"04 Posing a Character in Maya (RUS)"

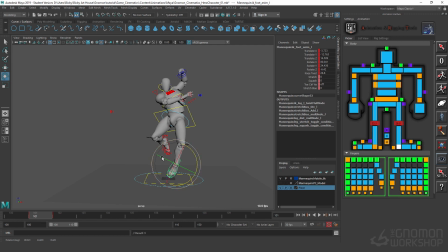Accentuate that a little bit more. There we go. This is more of that C shape, that S shape I was looking to get.
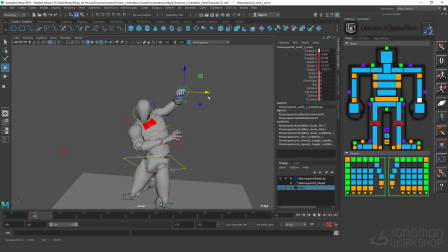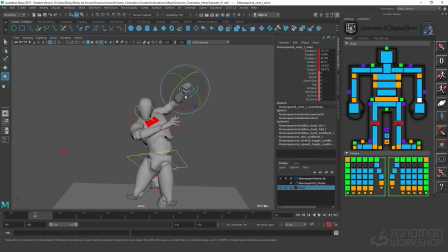And in my mind, I'm already thinking about how these poses are going to translate from one to the next. You know, we want to have this kind of feeling to really show impact and power.
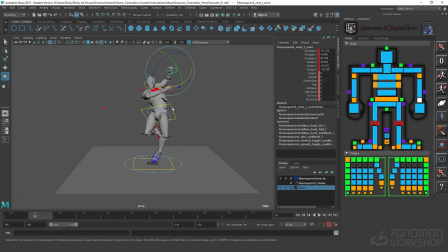And I'm definitely seeing, you know, that translate to changing of the shape, going from C shape, you know, to, you know, really have that C shape going this direction to right before it actually hits, we're going to see the arm coming down, giving that much more of a sense of power
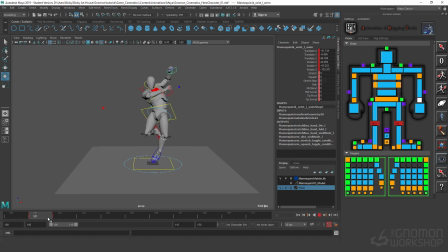before landing into that big shot right there. You know, and then we have the feet going wide, which is nice.
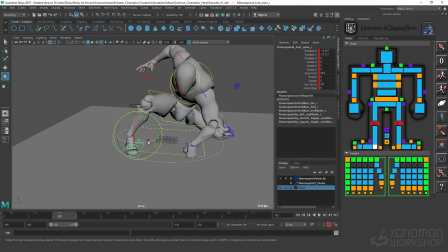Really give that, you know,
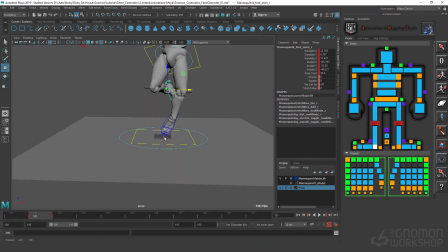that sensation where, much like a bouncing ball, we want to have things nice and tight. So we're getting the stretch, and then in that stretch goes into the squash.
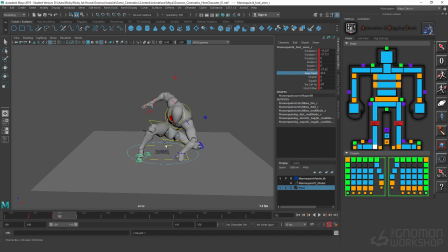Boom. And just, of course, just like a bouncing ball, we'll get a little bit of compression and settle and all that. But right here is kind of like our power, our main-ish area.
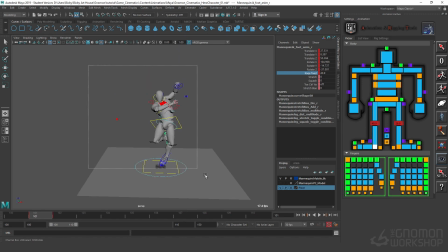Alright, so not bad. And of course, always remember you can always refine.
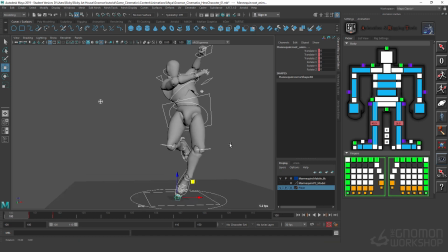Refining is absolutely allowed. Now let's give a key before that, where he's actually starting
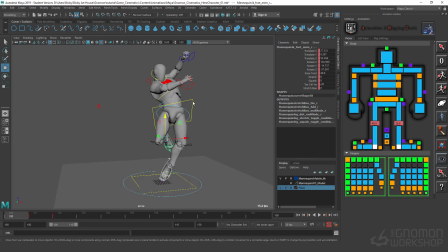the fall.
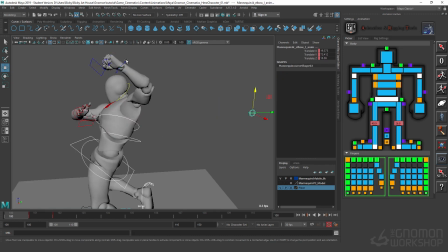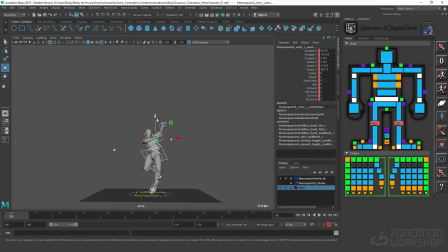And that just means he's going to be up much higher. You might say, well, how high? Well, good question. We're going to take a look at this as it stands, as we have it right here.
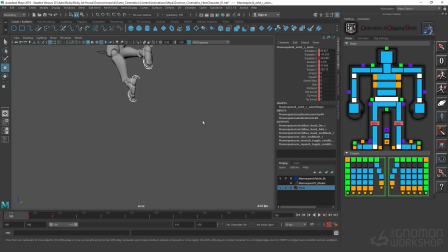And if we have to adjust, we will, and I'll show you some tips on how to do that too. Now, I definitely don't want to have him, you know, falling like a statue into the ground.
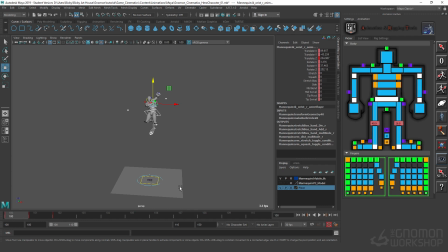I still want to maintain that power, that sense of power as he's coming through. So what's going to happen is, even though his trajectory is going down, we're going to rotate
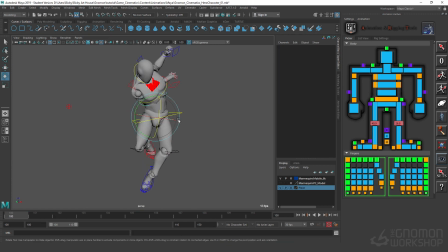these hips. We're actually going to completely, let's see, change this to 0. Good. We're going to go ahead and change that rotation to 0 so I don't have to counter animate so much.
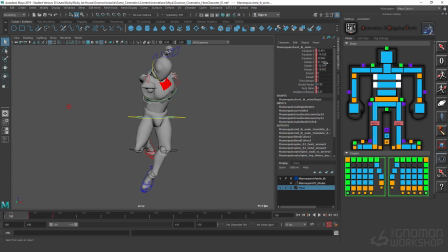Make it easier for myself. Always make things easier for yourself. Same thing here. There we go. Make that easier.
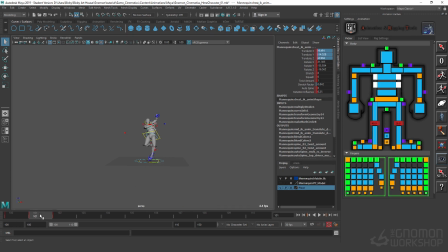So we have this nice C shape going this direction into the fist pounding. So the C shape is going this way. I'm actually going to have more of a C shape going the other way while I'm up here.